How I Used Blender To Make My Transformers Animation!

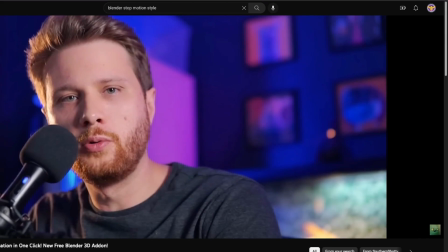(4:09)
I'm adding a stop mode add-on made by Southern Shotty to all of the animation on the characters so that they're animated on 2s.
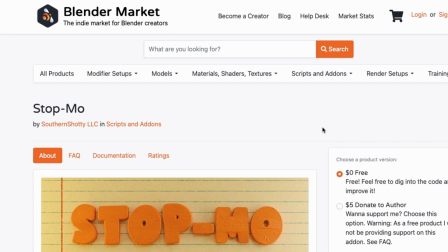(4:17)
The reason we do a modifier instead of just slowing down the clip so everything's
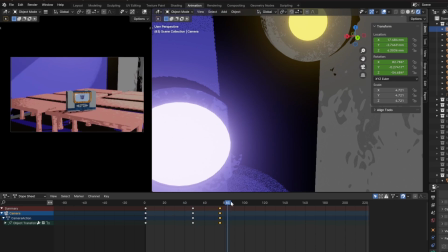(4:22)
in 2s is it means that the camera is still animated on 1s and it looks a lot smoother.
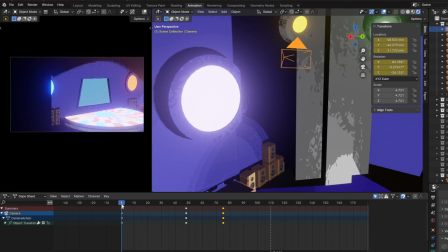(4:26)
Otherwise it kind of glitches and it looks weird.
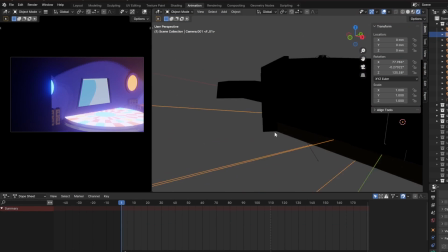(4:29)
Another thing is that when I'm changing the camera angles, I'm actually using markers and then binding the cameras to markers.
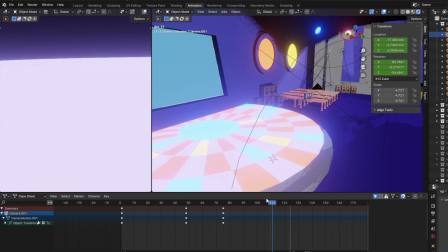(4:35)
That means that it will automatically snap the camera to where I want it to be,
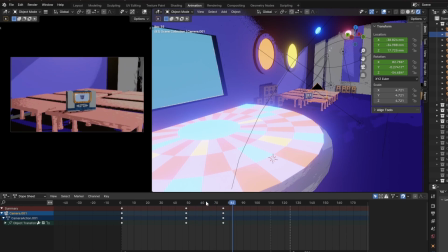(4:40)
and that way I don't have to have that weird editing out of the camera frantically
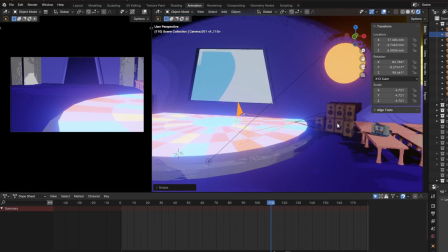(4:45)
trying to move from point A to B. You can sometimes set it up so that at one keyframe it's here,
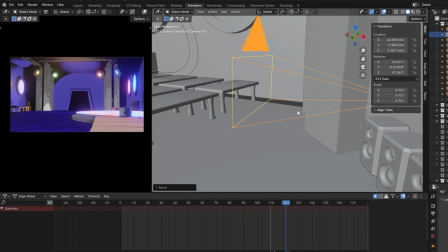(4:49)
and then literally the next frame it's moved, but sometimes it renders it trying to get from point A to B, and it just looks messy.
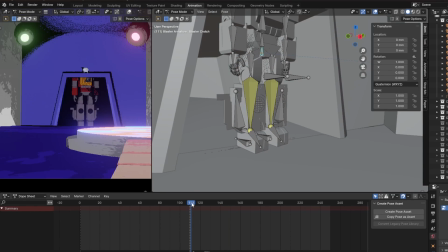(4:56)
So, with all that out of the way, it's time to actually start animating, and I would like to say I planned this out more than I did.
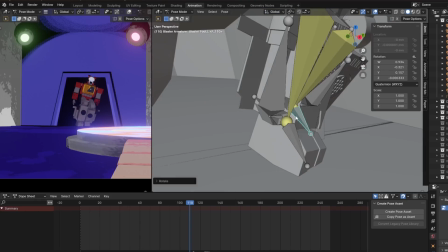(5:02)
I had basic ideas. I need an introductory scene, I need the introduction of the dancing, and then obviously the fighting, and then a conclusion.
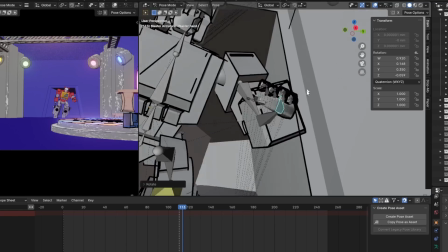(5:10)
That was about as far as I planned. So let's do that introductory scene.
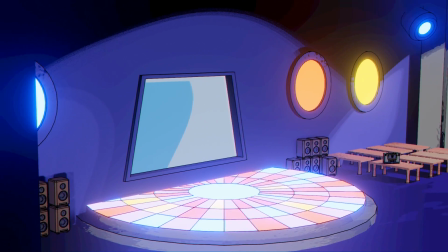(5:14)
We need to introduce the environment, so we're going to have a pan round of the nightclub, and then I want it to zoom in on Soundwave in his cassette mode.
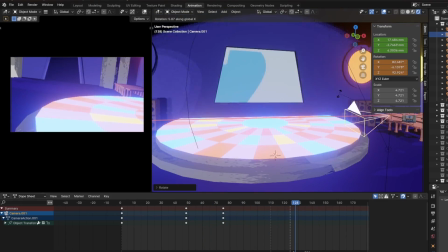(5:21)
We're sort of introducing the area and the antagonist at the same time.
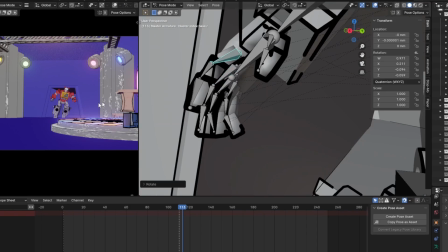(5:25)
Then we need to introduce Blaster, so we'll have him walk through the door as if he's been trying to hunt down Soundwave or find him.
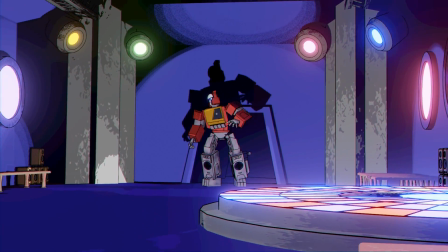(5:31)
And once we do that, we need to obviously show that Soundwave even is a Transformer. So, let's make him transform.
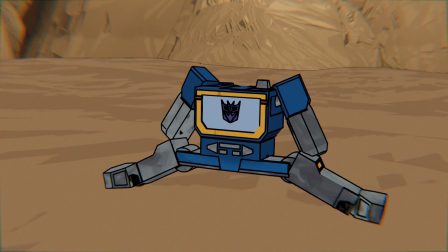(5:37)
And this is actually reusing a transformation from an old test that I showed in my animation reel last week.
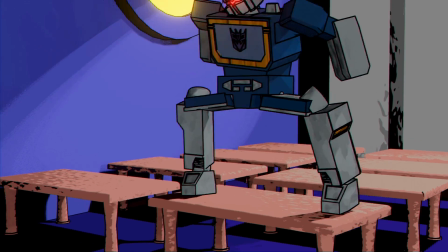(5:43)
I obviously refined it a little to work better in the new environment, but it saved me a lot of time.
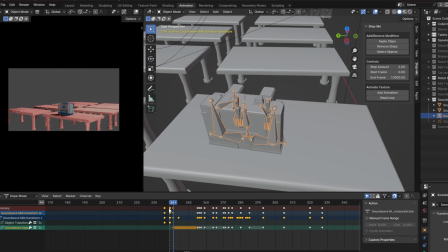(5:47)
Again, this is saved keyframes of robot and cassette, and then all I do after that is just try and make the A to B a little better.
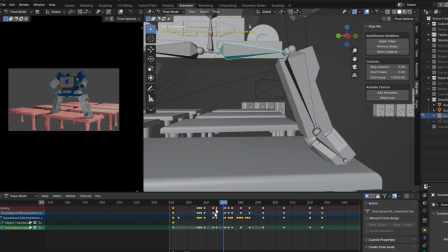(5:54)
So that's him pushing himself off the table rather than just floating and sliding into robot mode, which Blender really likes to do.
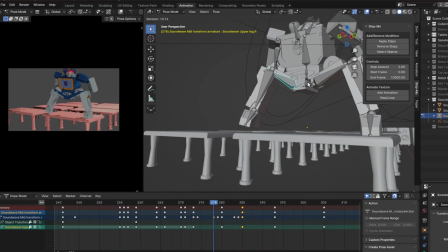(6:01)
We're gonna get from point A to B, and we don't care how. So after that, I want them to have a bit of back and forth. I want them to talk. My last proper animation with these characters, none of them talked, and it kind of felt a bit weird.
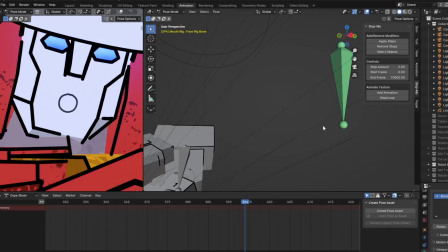(6:13)
It was on purpose because I was intimidated, until I found a style of mouth animation that I really like. It's called replacement animation, and it's typically used in stop motion. Think Robot Chicken, with Buddy Thunderstruck and those sort of skits.
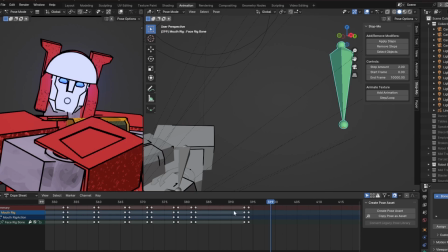(6:27)
It's where they replace the mouth for each different phenome shape, so that's mouth shape.
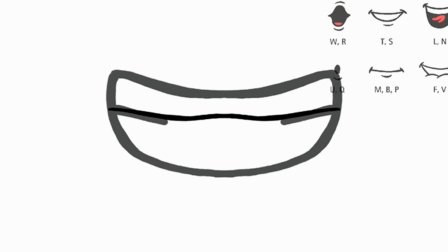(6:32)
What I did is I hand drew in Procreate each individual mouth frame that I wanted,
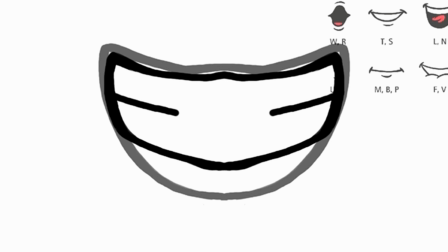(6:37)
trying to get a wide variety of mouth shapes that'll allow me to do most words at least. And then I followed Southern Shotty's tutorial.
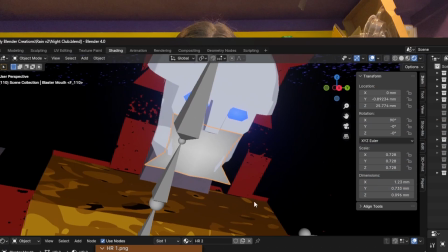(6:44)
I know 2 things of his in this video, you should go check him out, he's great. And the cool thing about his tutorial is he shows that you can take the image,
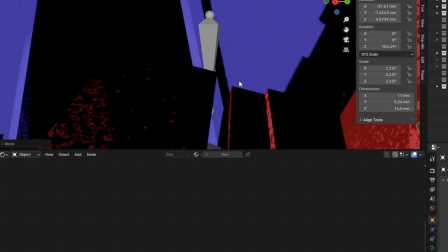(6:51)
shrink wrap it over the face of your character, and then bind it to a bone, which we can use to animate.
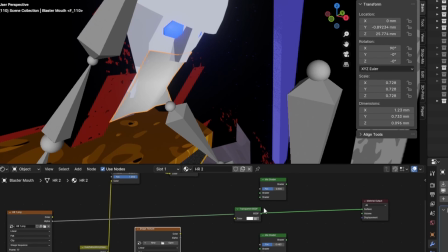(6:57)
So what I can do is I can have all of my images in a sequence, and I can say,
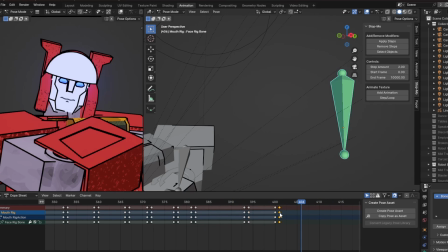(7:02)
alright, when the bone is this high, I want image number 1, and then when the bone is this low,
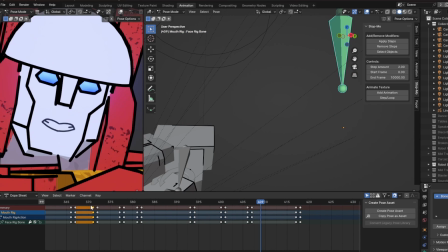(7:07)
I want image number 10. And so what I can do to give it that replacement animation style is I make it so that I copy that keyframe of 1, move it right before I want number 10 to show up, copy paste it, and then it will snap to that picture instead of sliding through all the pictures to get to there.
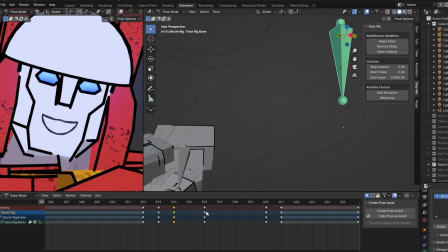(7:24)
This is an awful lot of information at once, but basically all that means is I can make the picture change to the other picture how I want it to. So now we need the actual audio we're going to animate the mouth to. Now I used Esus, which is an online AI tool. I know, AI, bleh. I'm not a huge fan of it, but all this tool does is it removes the background music of the clip.
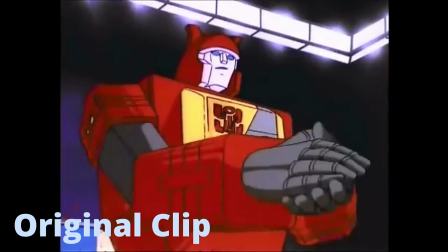(7:46) I've been waiting a long time for this. You poor excuse for a sound system.
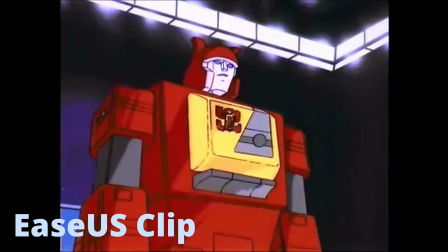(7:52) All talk, no shock. I've been waiting a long time for this.
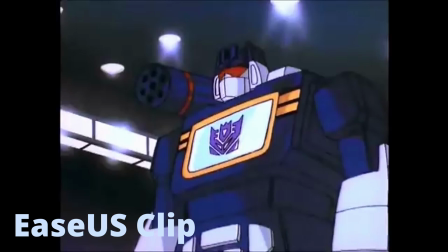(7:59) You poor excuse for a sound system. All talk, no shock.
I dislike AI being used to create the entire artwork, but to help speed up the process of something I was gonna do by hand anyway, that feels more reasonable.
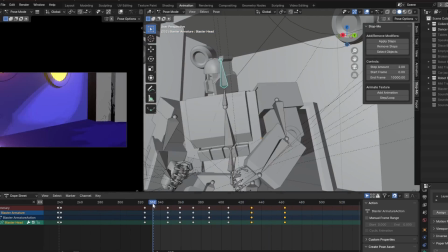(8:13)
So now that I've got the audio track in Blender, I replay it over and over and over again,
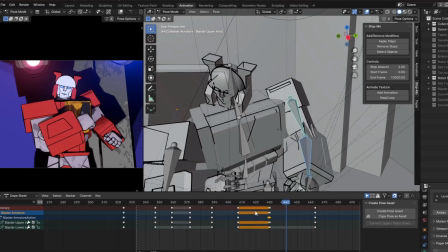(8:19)
just trying to listen to the different mouth shapes, miming it myself, trying to just match up the character to the sounds.
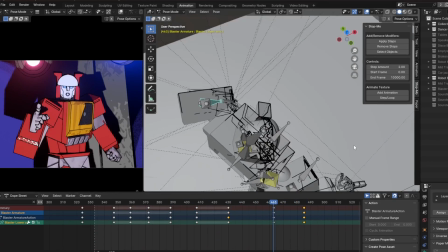(8:26)
And one thing I found with this replacement type animation is the less mouth shapes, the better.
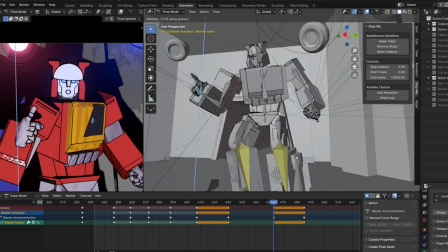(8:32)
If your mouth is constantly flapping open and shut, it's gonna look kinda weird.
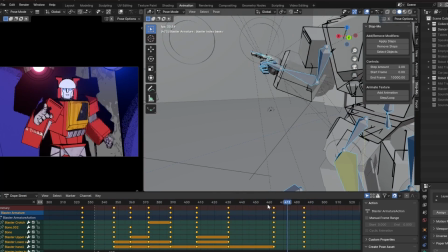(8:37)
I've done it on some of my older tests like Starscream here, and it just, I mean, you decide.
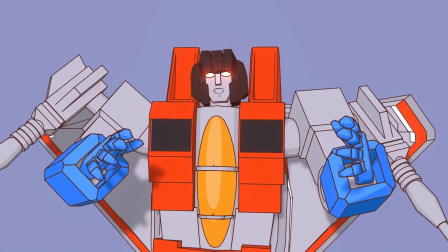(8:42) The Autobots would have lost eons ago if I'd been calling the shots.
Yeah, it's not great, but when I did it on Hot Rod with less face shapes, not bad for an old-timer. That's a lot better, isn't it? So, less changing of the shapes it was. Soundwave was a lot easier than Blaster.
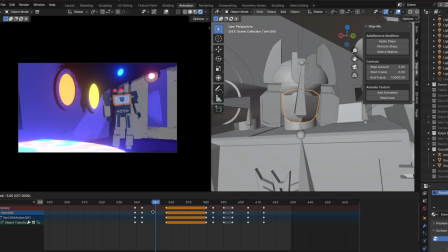(8:59)
It's just his mouth play going up and down. I did make sure that every time it went up and down,
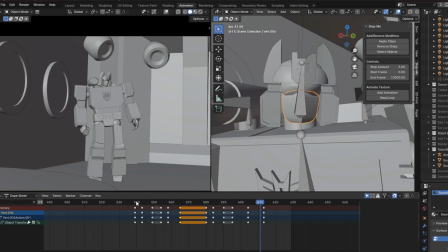(9:04)
I actually copy-pasted the up and down so that it didn't change how high or low it went, just to keep it consistent.
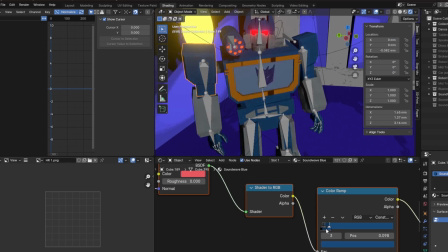(9:11)
So now that the talking's animated, it's time to make them fight.
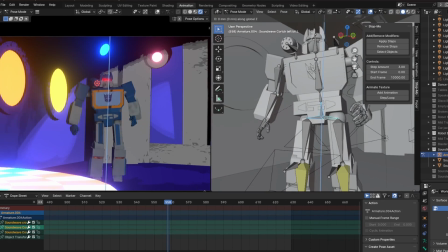(9:14)
And I want it to be as much of a dance fight as it is a fist fight, so I need them to actually play the music in universe.
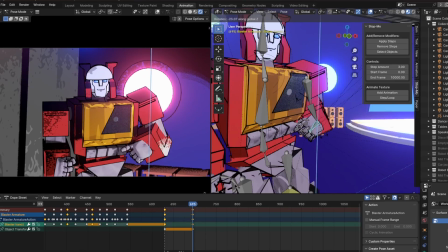(9:21)
It's got some fancy name for it, I can't remember what it is, please let me know down in the comments, but basically, the audio is meant to be played in universe, so to show that,
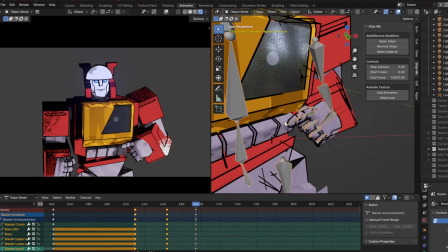(9:30)
I want Blaster to just activate his cassette deck buttons that are on his torso, and have him groove along.
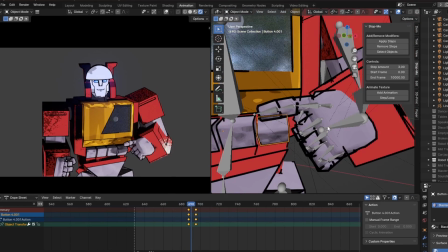(9:36)
Now again, I've imported the music into the video editor in Blender so that I can actually tie my animations to the audio.
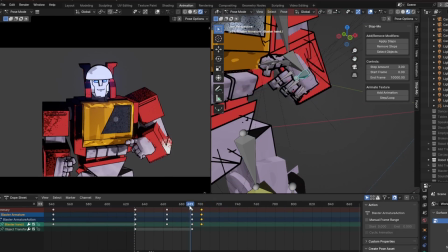(9:43)
Sometimes, if you have too many assets like me, it'll start skipping frames and play back at 18 frames a second instead of 30, which can mess with the timings.
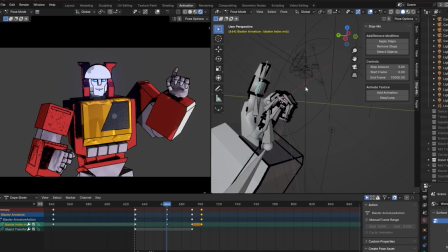(9:51)
I found that I would end up hiding things like the tables and speakers just to get the playback running a bit smoother.
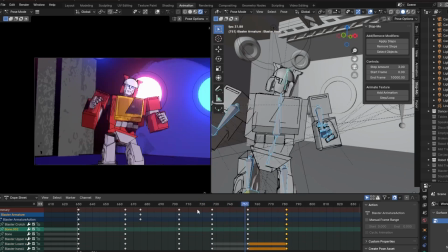(9:57)
Then when I thought I was finished with the animation, I'd show them again, and then I would just make sure that the models aren't clipping through them.
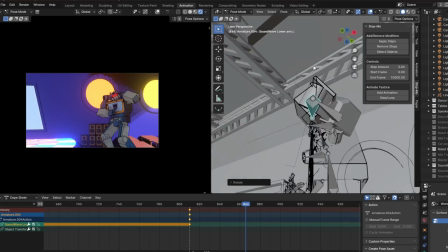(10:03)
Now one thing I did find is I was actually getting used to animating with it lagging a bit, so what I'd end up doing is I would render it,
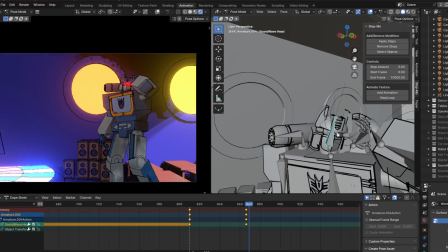(10:09)
and then I would actually slow it down back to the laggy stage in DaVinci Resolve. It's not great, but for my stop motion-y style, it seemed to work fine.
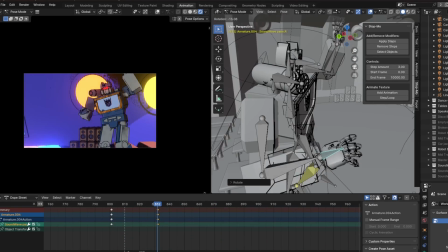(10:17)
I did find that sometimes slowing down the video would make the camera move on twos, which is what we're trying to avoid, so try and get the characters moving as best as you can,
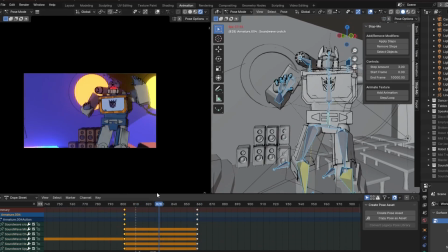(10:26)
and then try and only slow it down as much as you need to, the less the better.
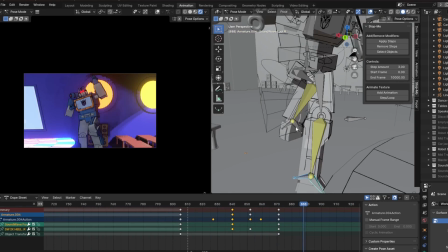(10:31)
Now I am not a professional animator in any sense of the word, so this is a very simplified kind of animation, really.
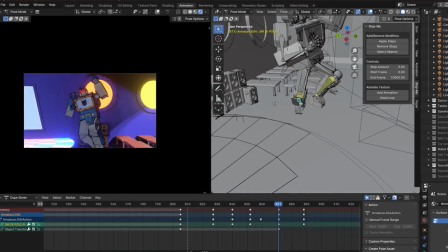(10:39)
I'm going for very good key poses and then trying to just make it interpolate nicely.
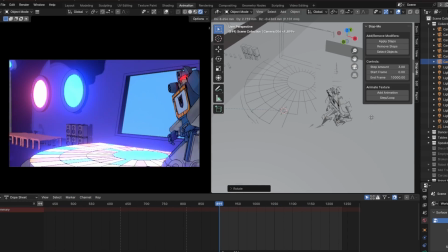(10:44)
Interpolate basically means how it gets a joint from A to B, and like I said, Blender likes to get that no matter how.
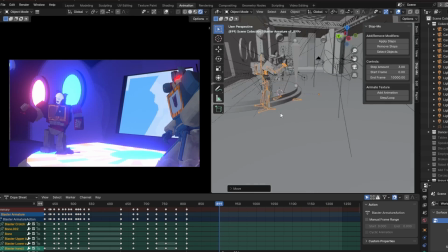(10:50)
So what I end up doing is I have to add extra keyframes in between so that it doesn't phase through itself.
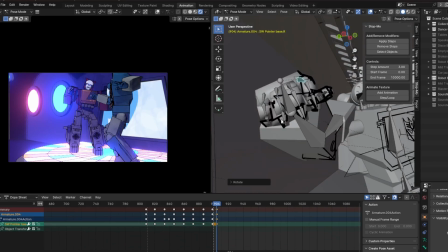(10:57)
You can have bits like he'll go to push his button, and instead of just hitting the button, he phases through his torso towards the button.
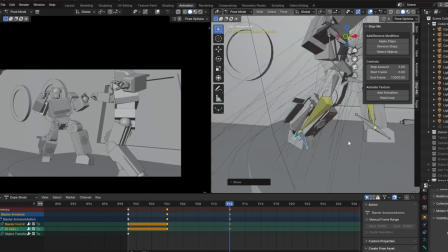(11:05)
So I just add an extra keyframe that has him bring his arm out, so that it brings his arm out, and then into the button.
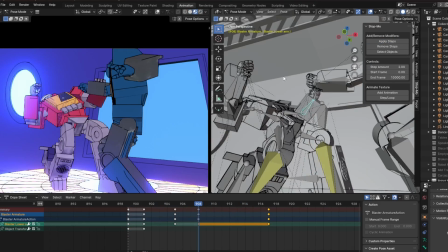(11:11)
It's very simple, but it works. Now a little thing I'm trying to make sure I'm doing is secondary motion.
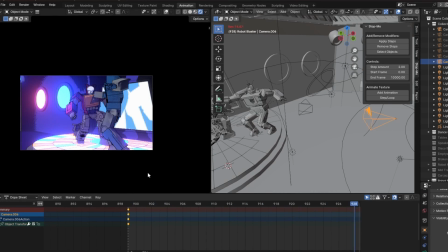(11:17)
So most characters would have things like hair or clothes or jewelry that would sort of continue moving after the main character's moved.
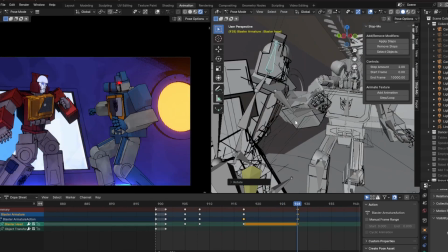(11:25)
Now these are robots, and they don't have anything loose on them, so it's hard to do that.
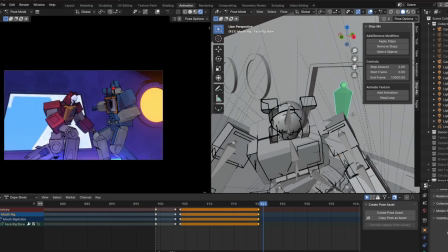(11:30)
But I can make them move like bobbleheads.
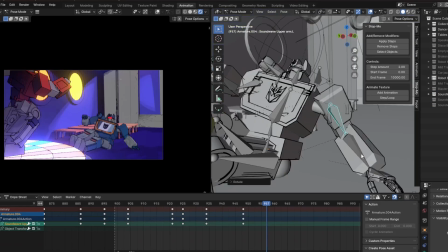(11:33)
Whenever one of them deals a really heavy punch, I want to make it so that their head continues wobbling just a couple frames more than the body.
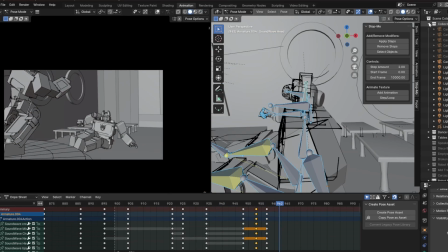(11:40)
The bobblehead look can sometimes look weird if you do it way too much, but if you just do subtle,
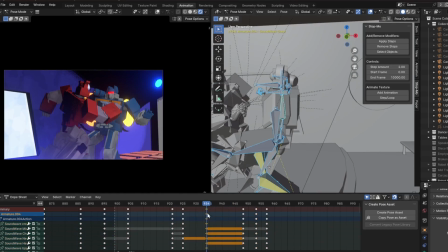(11:46)
ever so slight extra movements, it makes him flow into the punch rather than looking like a stiff cardboard man.
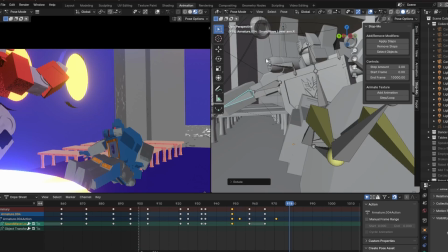(11:53)
Now I had a great time doing the fight scene. I had stuff like Soundwave picking up a table and throwing it at Blaster, and to do that, I used Child of Constraint.
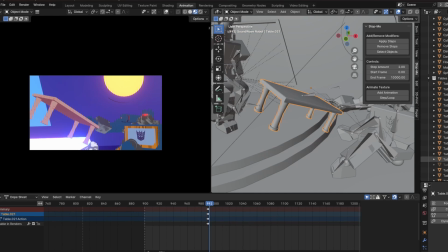(12:01)
What this basically means is that I can say, hey, I'm a table, I'm doing my own thing,
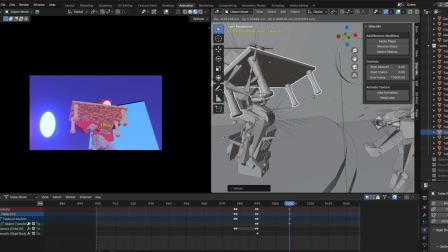(12:05)
but once I reach this frame where Soundwave's hand is close to it, it can actually attach to his hand and follow it along,
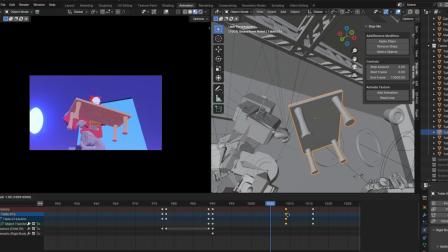(12:12)
which means that I'm not having to hand animate making the table follow the path of his hand.
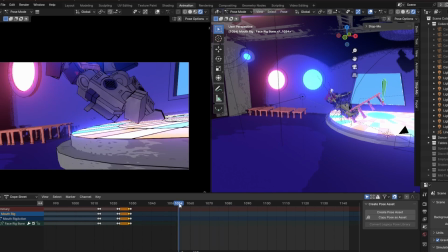(12:16)
I know, making someone hold something.